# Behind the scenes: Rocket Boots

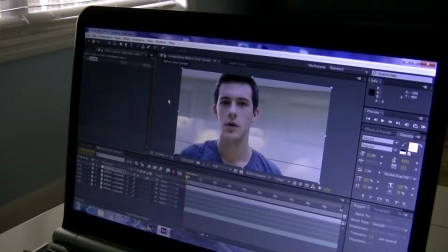Alright guys, welcome to the making of the Rocket Boots video. I like to do a theory tester every now and then. I don't do one every week because I like to do a couple of short films, like the Slender one and the Lights Camera Action that I previously did, which I was very thrilled with the outcome of Lights Camera Action.
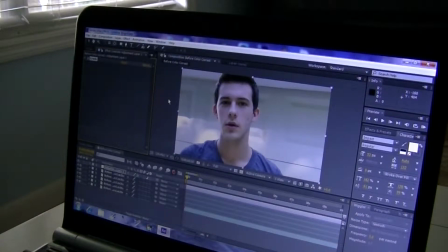I wasn't too happy with the audio of this, but I'm going to go back through. I'm not actually finished with it yet. I'm going to go back through and revamp the audio a little bit better. What I'm doing right here is I'm color correcting. Now when it comes to the theory testers, I don't want to give it that really cinematic,
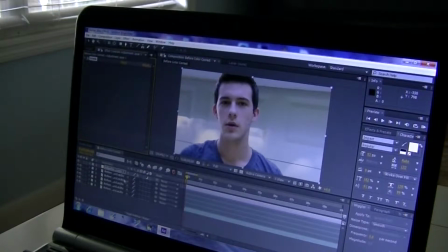high contrast, low saturation, blue look that I usually do. With theory testers, I just want a really crystal clear, regular picture.
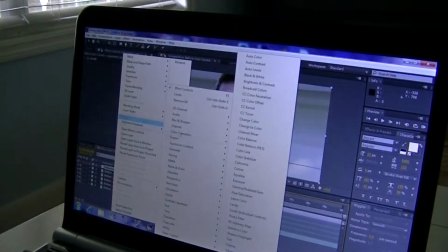No, not too much color correction. So what I've got is I've already got levels opened up.
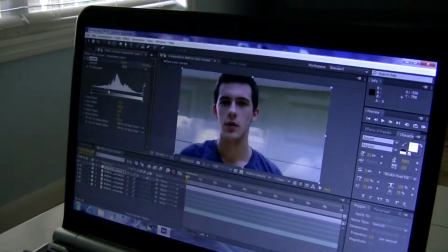Now what levels does is it lets you control the black inputs and the white inputs of the footage.
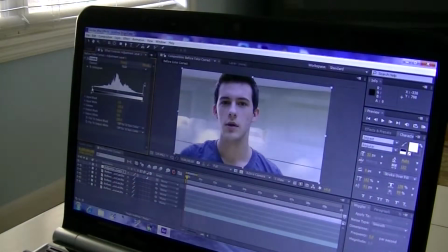Now, when it comes to color correcting and getting a really clear picture,
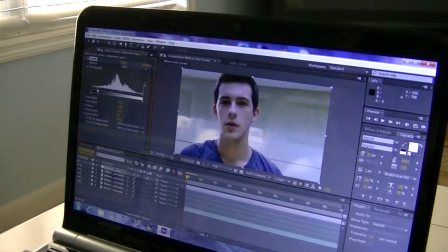what I like to do is I like to cut out a little bit of the blacks and cut out a little bit of the whites. And what that does is that drastically increases the contrast of the video. It makes it more clear.
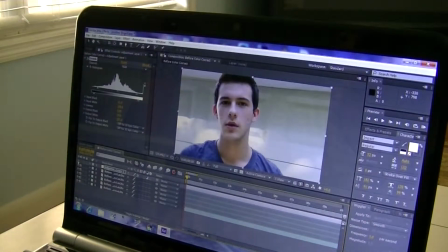It cuts out that that foggy look from before the color correcting actually takes place. So what I've done is I've kind of squeezed in the blacks and whites of the levels a little bit.
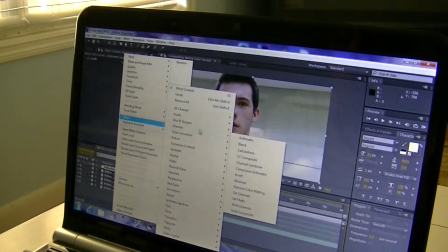I'm going to go in here, I'm going to go to the effects panel, go to color correction, and open up,
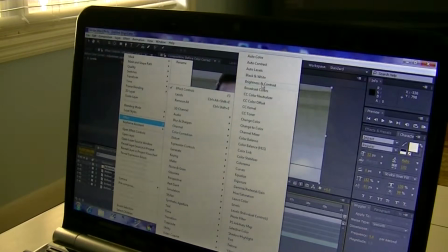if I can find it, brightness and contrast.
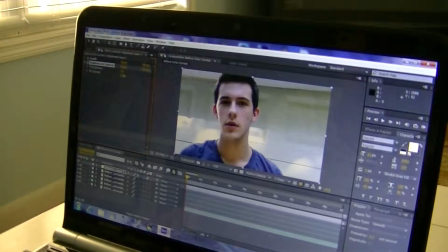And I'm going to raise the contrast up just a little, just enough to make the darks a little bit darker. And as you can see, that's already increased the overall look a lot better.
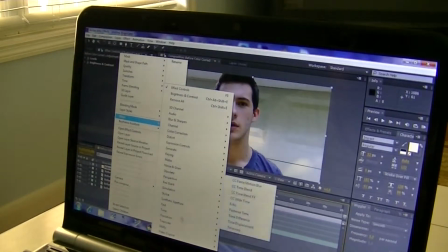Another thing I like to do as far as the theory testers go is go to the blur and sharpen channel and go to unsharp mask.
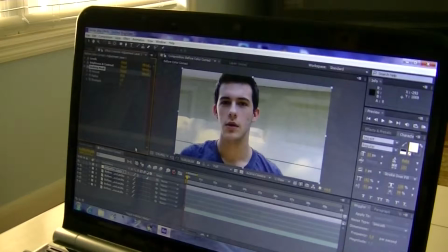Now what that does is that finds all of the outlines of the dark areas,
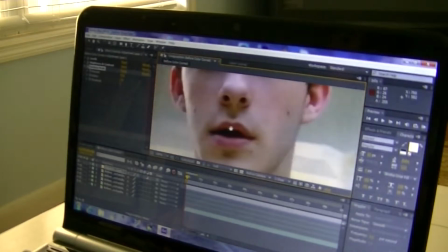and what you can do is you can kind of sharpen it up a little bit without making it look too ridiculous.
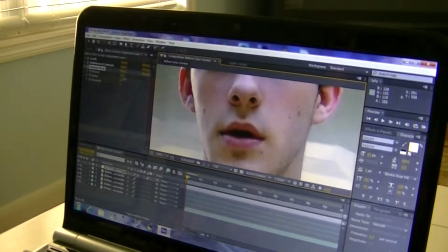I don't like to go over the top with this one, just enough to kind of refine the edges a little bit. Here we go, we bump that up just a hair,
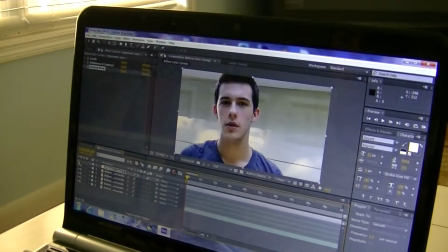and we'll go back, and right there is the before and after. Right there's before and right there's after, and it gives it a really nice look.
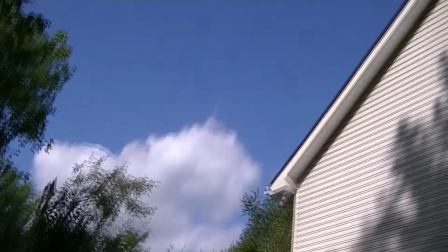I like that a lot. With every video you make, there's always going to be some kind of a problem that arises the day of the shoot,
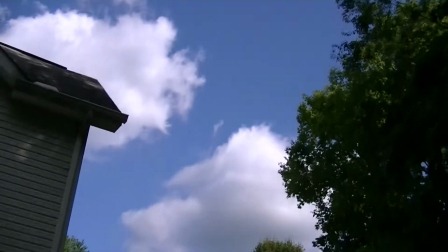and that problem for us was the overcast. It was really patchy, which means when shooting in between two shots, the lighting would change.
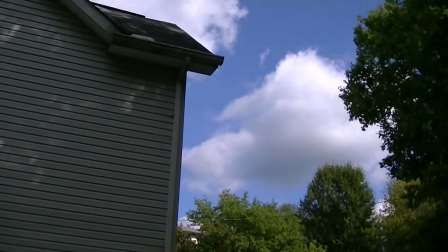Now, normally that's not a big issue, but whenever you're outside and you're using a green screen,
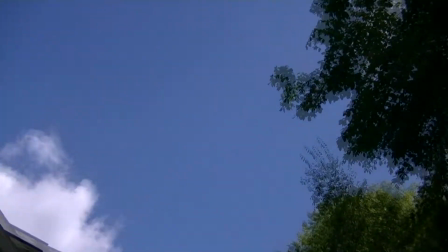it's a big problem because the lighting on the character behind the green screen is going to be different than the backdrop that you use.
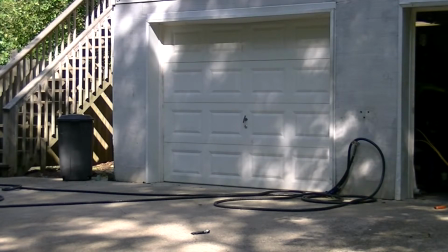For instance, what we did to shoot him actually taking off in the air is we took one shot of him behind the green screen,
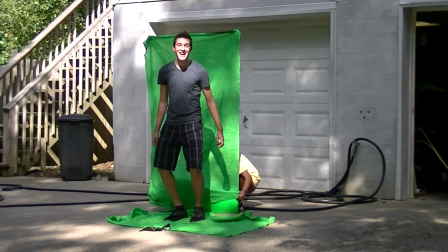and then we took one shot that was just a still plate of the background.
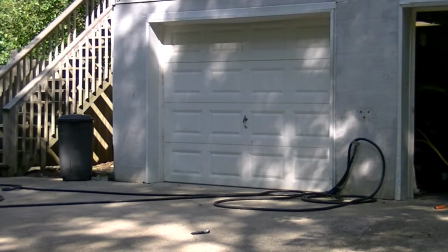We then placed the green screen shot over, masked around the unneeded areas, and keyed out using Keylight 1.2 to remove all the green.
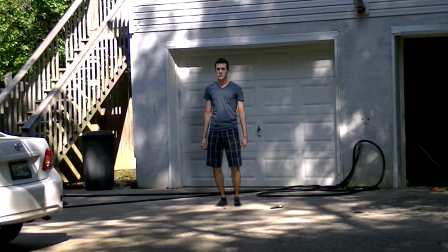As far as the actual jet rockets propelling, what I used was a lens flare. There's actually no flames, nor are there sparks, just two lens flares.
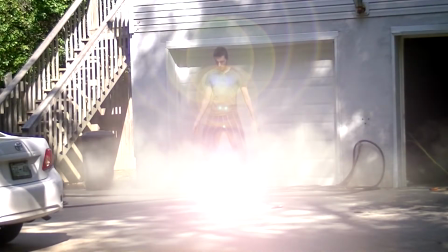I use the 135mm lens flares that come pre-stock with After Effects.
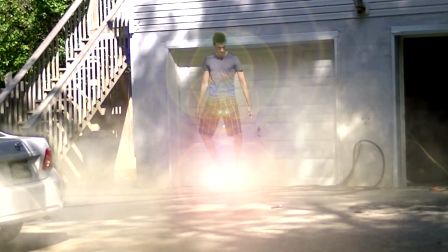And for the smoke, I use Video Copilot's Action Essentials 2, and I used dust elements.
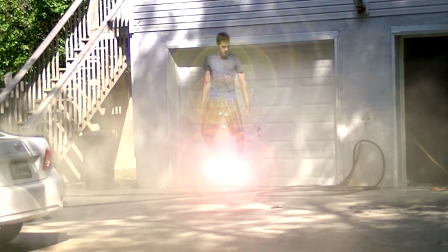And what happened is I had 2 layers of dust elements. I masked out Tyler's car and put the first layer of dust going out behind his car.
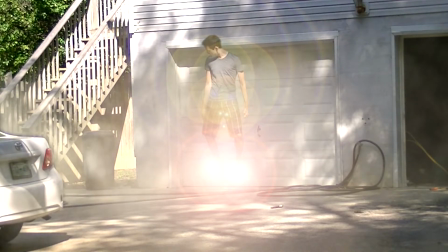Then I added a second layer to come out over the car to give it that 3D feel.
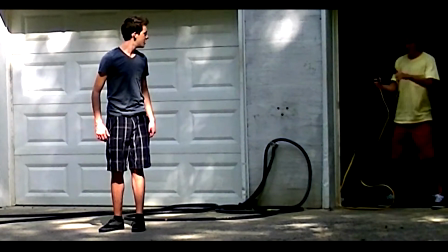That way, it wasn't just one layer of dust in front of everything.
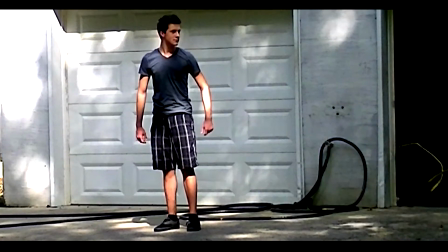I put the lens flares behind the dust too, just to give it that different lighting change.
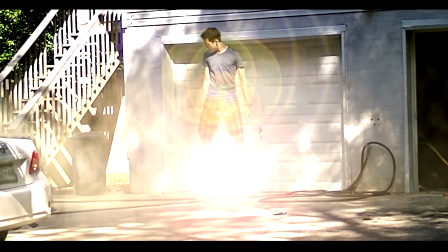And the shot was actually recorded on a tripod from a fairly far distance.
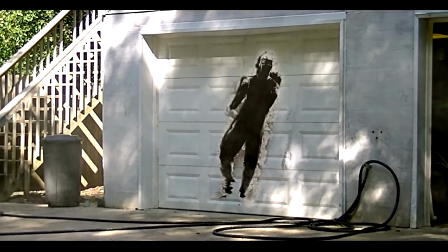And what I did is I added a digital camera shake. To get Josh to actually move around in the air, I used a little plugin called Wiggler,
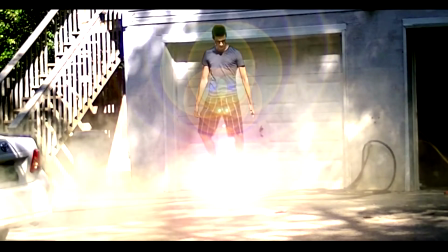which is what I use for all my digital camera shakes, but I applied it to him first instead of the backdrop.
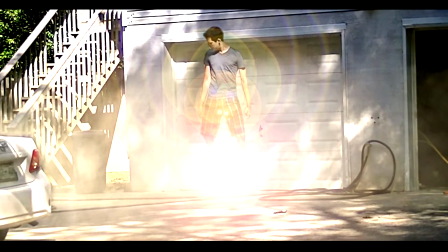And that kind of made him fluctuate while he was flying through the air. Now, we actually used a green screen that we bought from Walmart.
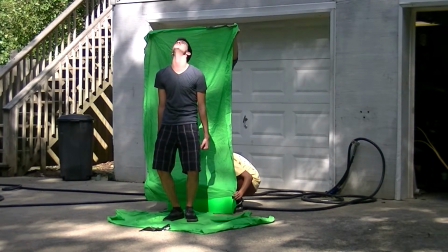Walmart and Dollar General are the 2 best places to go shopping at as far as videos go, because they're both cheap and you can find anything you need. I am eventually going to invest in an actual green screen because it would just, it'd be a lot better quality.
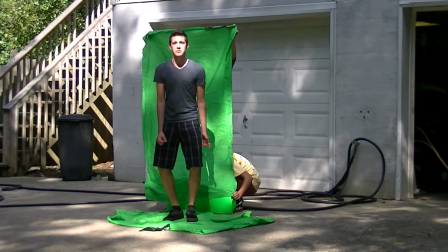However, for the time being, we needed a green backdrop.
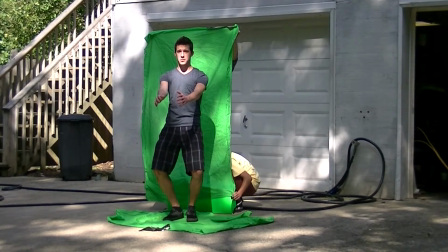So what I did is I went to the department where you buy cloth and just bought 2
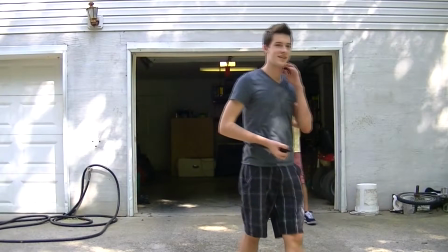like 3-yard length cloths and a bunch of green poster boards.
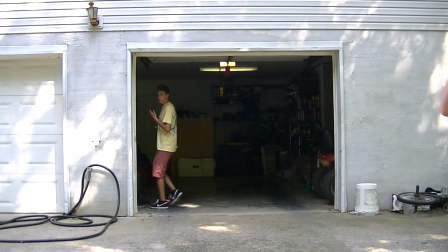And then I just kind of went from there. I keyed out the poster boards because the poster boards were a different color than the actual backdrop cloth that I used.
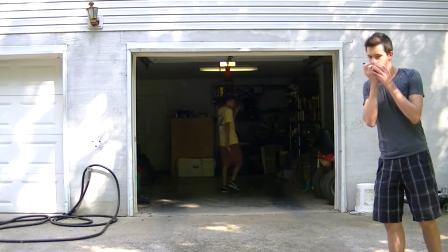So I had to use 2 different layers of key light. So anyways, I hope you guys really enjoyed the video as much as I did.
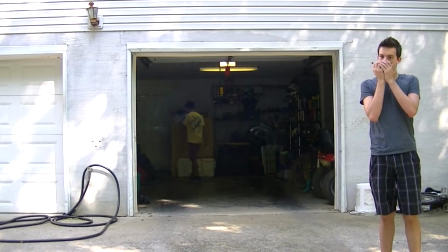I had a lot of fun doing it. Sorry I didn't have a behind the scenes look on Lights Camera Action, but from now on I will be doing behind the scenes with all of my videos.
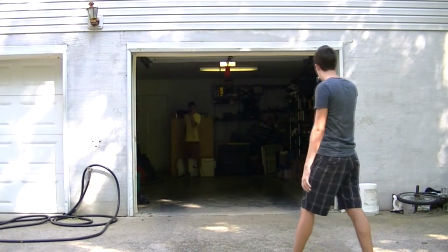So thank you guys very much and subscribe. And if you haven't seen the video yet, be sure to check it out on my channel.
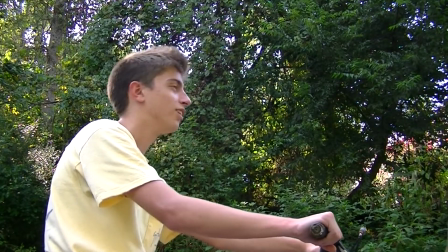Josh. No, I should like ride and then stop.
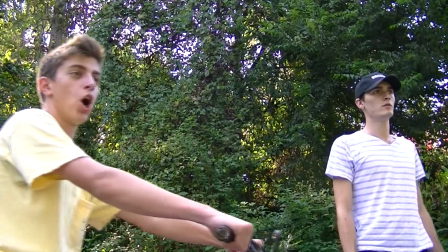Stay where you were though. Be like, oh.
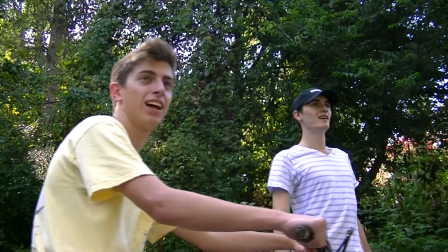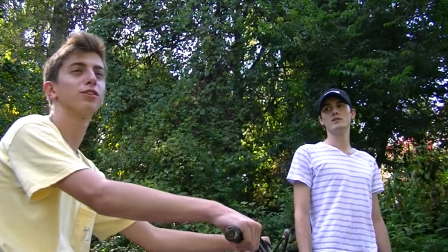Alright, yeah, do that. Ready? Oh, And hold on, screw. Hold on. And shush.
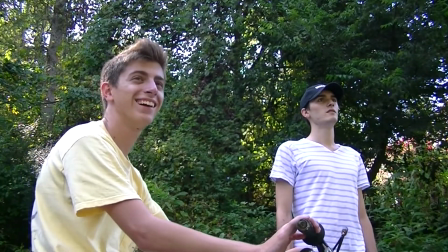Should I just like ride off? Yeah, just be Be like, like, oh, screw, and then straight face Oh, right off. screw.
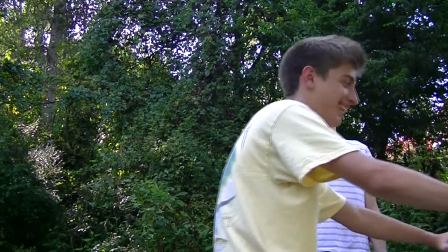Oh well. Alright, ready? Yep. And action.
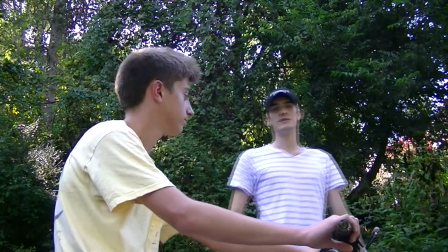Oh, screw.